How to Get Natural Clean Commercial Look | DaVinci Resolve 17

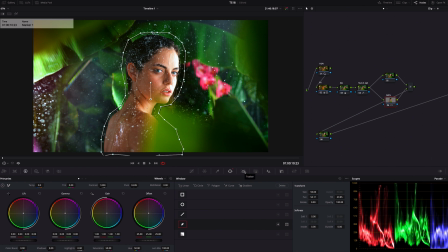493s
I'm not going crazy for this and go into tracking tool and switch it to the frame mode which allows me to track this manually so i'm just gonna hit
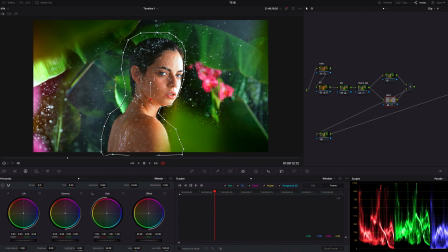503s
the play and i'm gonna stop it and then move this mask like this and play it stop it move it play it stop it move it and i'm just gonna repeat it until i i you know covered this model completely good so
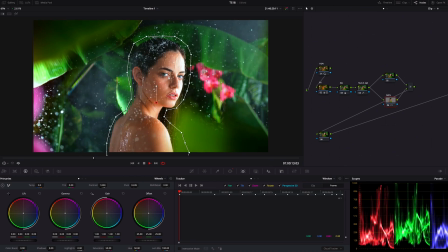520s
let's replay yep this window is tracking her nicely good okay i'm done like this and as always i'm gonna use qualifier to just
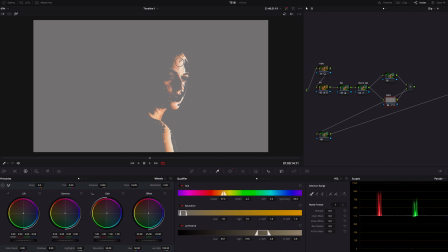532s
sample her face okay highlight the image just like this and i'm gonna select her face just like this i'm gonna add denoise and blur radius i
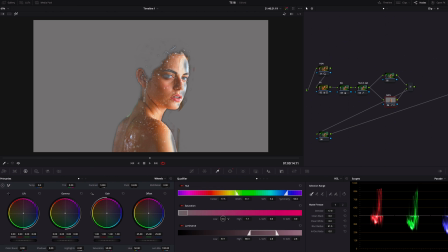551s
think this should be okay it's not a perfect but I think it'll work.
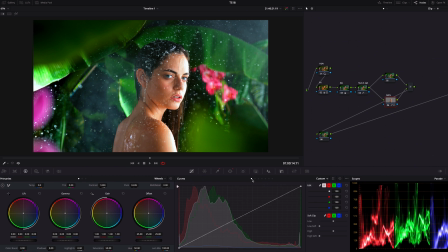556s
Now moving to the curve right here, just a normal curve, and I'm gonna grab this center point and bring it up.
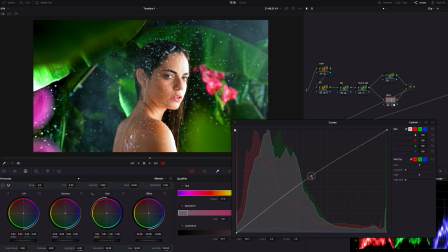565s
Just give her face extra light. Just like this. And also I'm gonna lower the shadow point to get a little bit more contrast on her face so around here just grab it and lower it
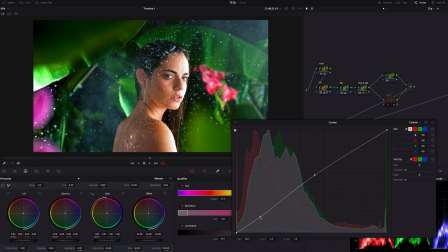581s
down I will do like this before after before and after very good and let's lower the mitten detail to make her face more softer so I'm just
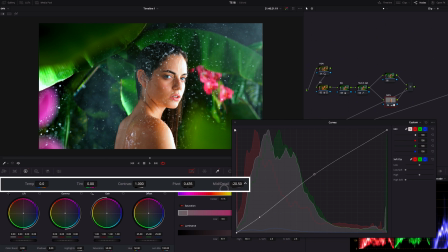593s
gonna go like negative 20 ish yeah more creamier softer nice and using hue versus option first hue versus hue and I'm gonna make a point on red to yellow and I'm gonna lower this red to yellow side.
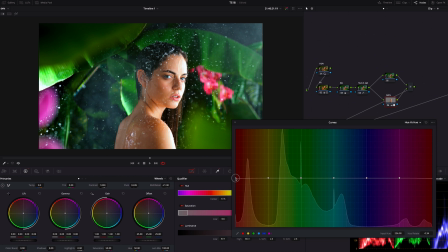612s
So I'm gonna bring this down just a little bit. I think this looks good.
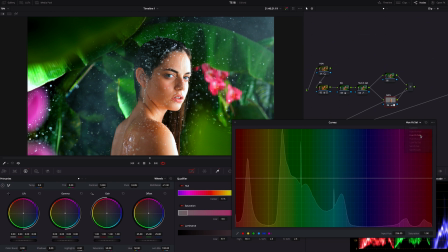618s
Okay and moving to hue versus saturation. I'm just gonna lower the yellow. Let's you know make it chill a little bit. So now it's too like you know it pops out. So I want to reduce the color from her face a little bit.
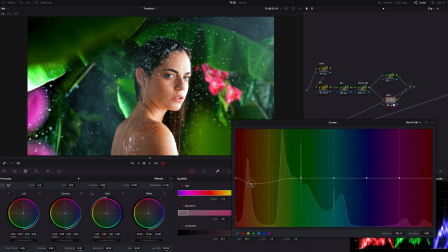634s
So I'm just gonna reduce this yellow just like this more natural more clean and at the last hue versus luminance so i'm gonna bring the yellow up basically around this in a bright area i'm just gonna do yeah
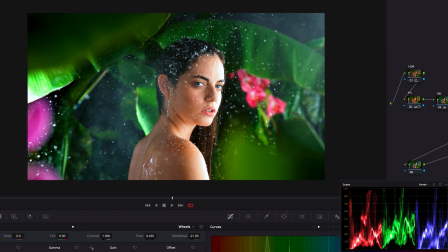654s
maybe like this so this is before after before and
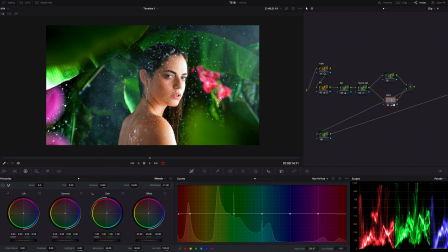659s
after so most of the time those two step features hue versus saturation and hue versus
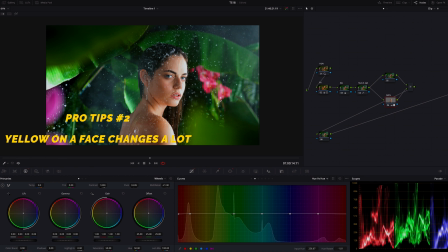664s
luminance i always reduce the saturation of yellow and bring the luminance of
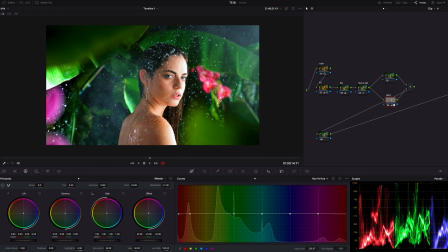670s
it that way face will look very natural okay let me stop huawei to introduce today's
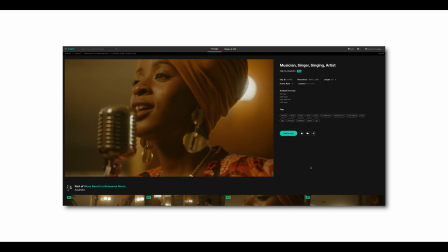675s
sponsor art grid art grid is the royalty free footage platform for filmmakers from all over the world you can get high quality graded footages and
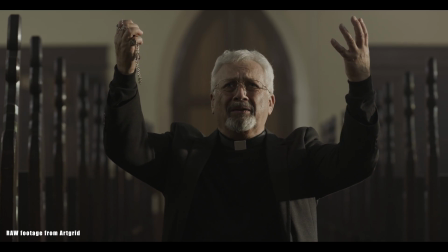683s
also log and raw file like this time so if you want to boost your filmmaking and color grading skill just hit the link below now with my link
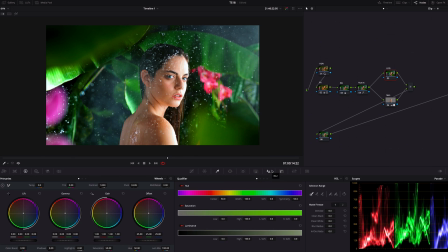692s
you can get two extra free months thank you so next one is log usually when I make a film look this is where I do a lot but this time we want a natural look so I do a few things here first shift the shadow to cyan a little you know for getting
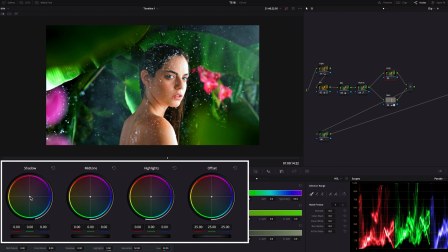708s
cool sodded shadow so I'm going to move this to cyan it just looks nice and shift this highlight to magenta red basically this is for those flowers I'm
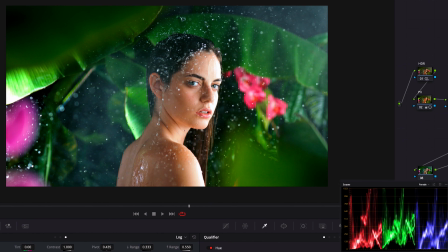726s
gonna do like this this is before after before and after well
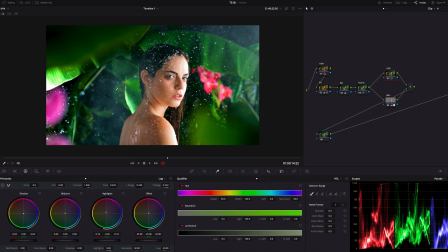732s
that's it nothing crazy just two small adjustments if you want a clean natural look just don't overdo log wheels especially shadow like stay balanced and as the final step I'm giving the glow to this image and from open effects i'm going
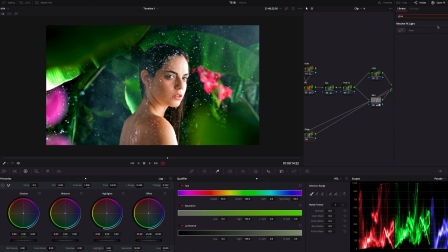748s
to choose just glow and apply this on this node
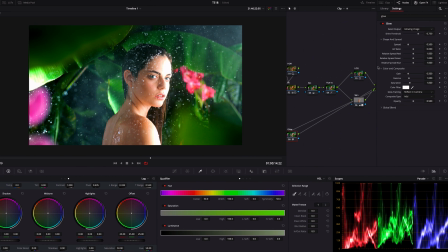754s
so this is a very powerful tool when you want to make highlight more creamier and softer
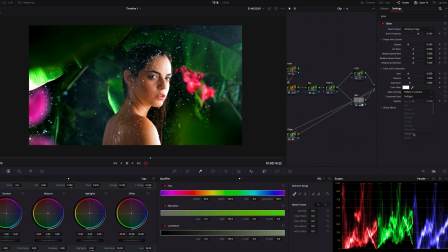759s
i'm just gonna select the soft light here and there are many things but most of the time shine threshold and spread gain and global blend those four will change the image a lot so i'm using only them rest of them stay as are so I'm just going to quickly set this up.
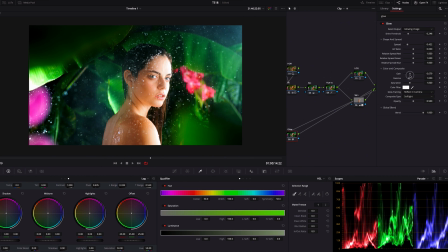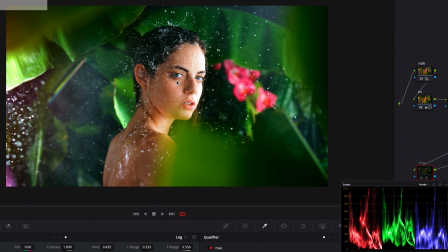782s
Okay, just like this. So this is before, after, before, and after. You know, before, it's already good. You know, you can finish it right here, but after, it's more gorgeous. Like, especially this highlight area is, you know, more emphasized, but it's soft and creamy.
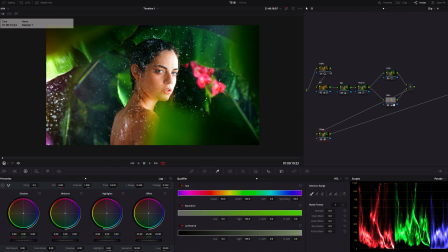802s
Okay, that's it. Now I'm going to turn off all of this and let me take you the journey of all processes we did to get this look from this flat raw file enjoy
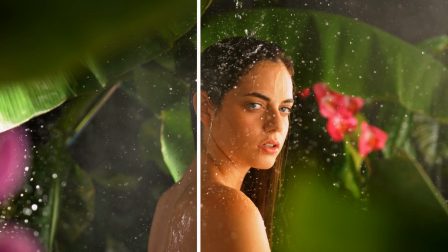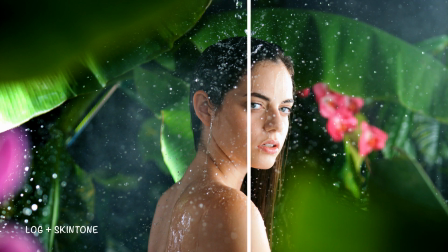okay welcome back how was it so important things when you make a clean natural commercial look were first don't overdo contrast and saturation especially you want to take care of the in amount of shadow you don't want a crazy crashed shadow second make the color balanced even third to get a clean pure white for highlight this time i used hdr wheels and both done overdue log wheels those four major things if you want to get this clean natural but crispy commercial look just try them if you did it let me know how it went by email comment below instagram dm whatever it works for you okay this is it if you have any questions about this color grading don't taste it don't hesitate to leave comment below and if you have any requests for next scenes also leave the comment below so today's week's very much it and thank you for watching this video if you like this one show me a thumb and hit the subscribe and i'll see you in the next video as i say this line as it gets faster and gets hard to hear see you in the next video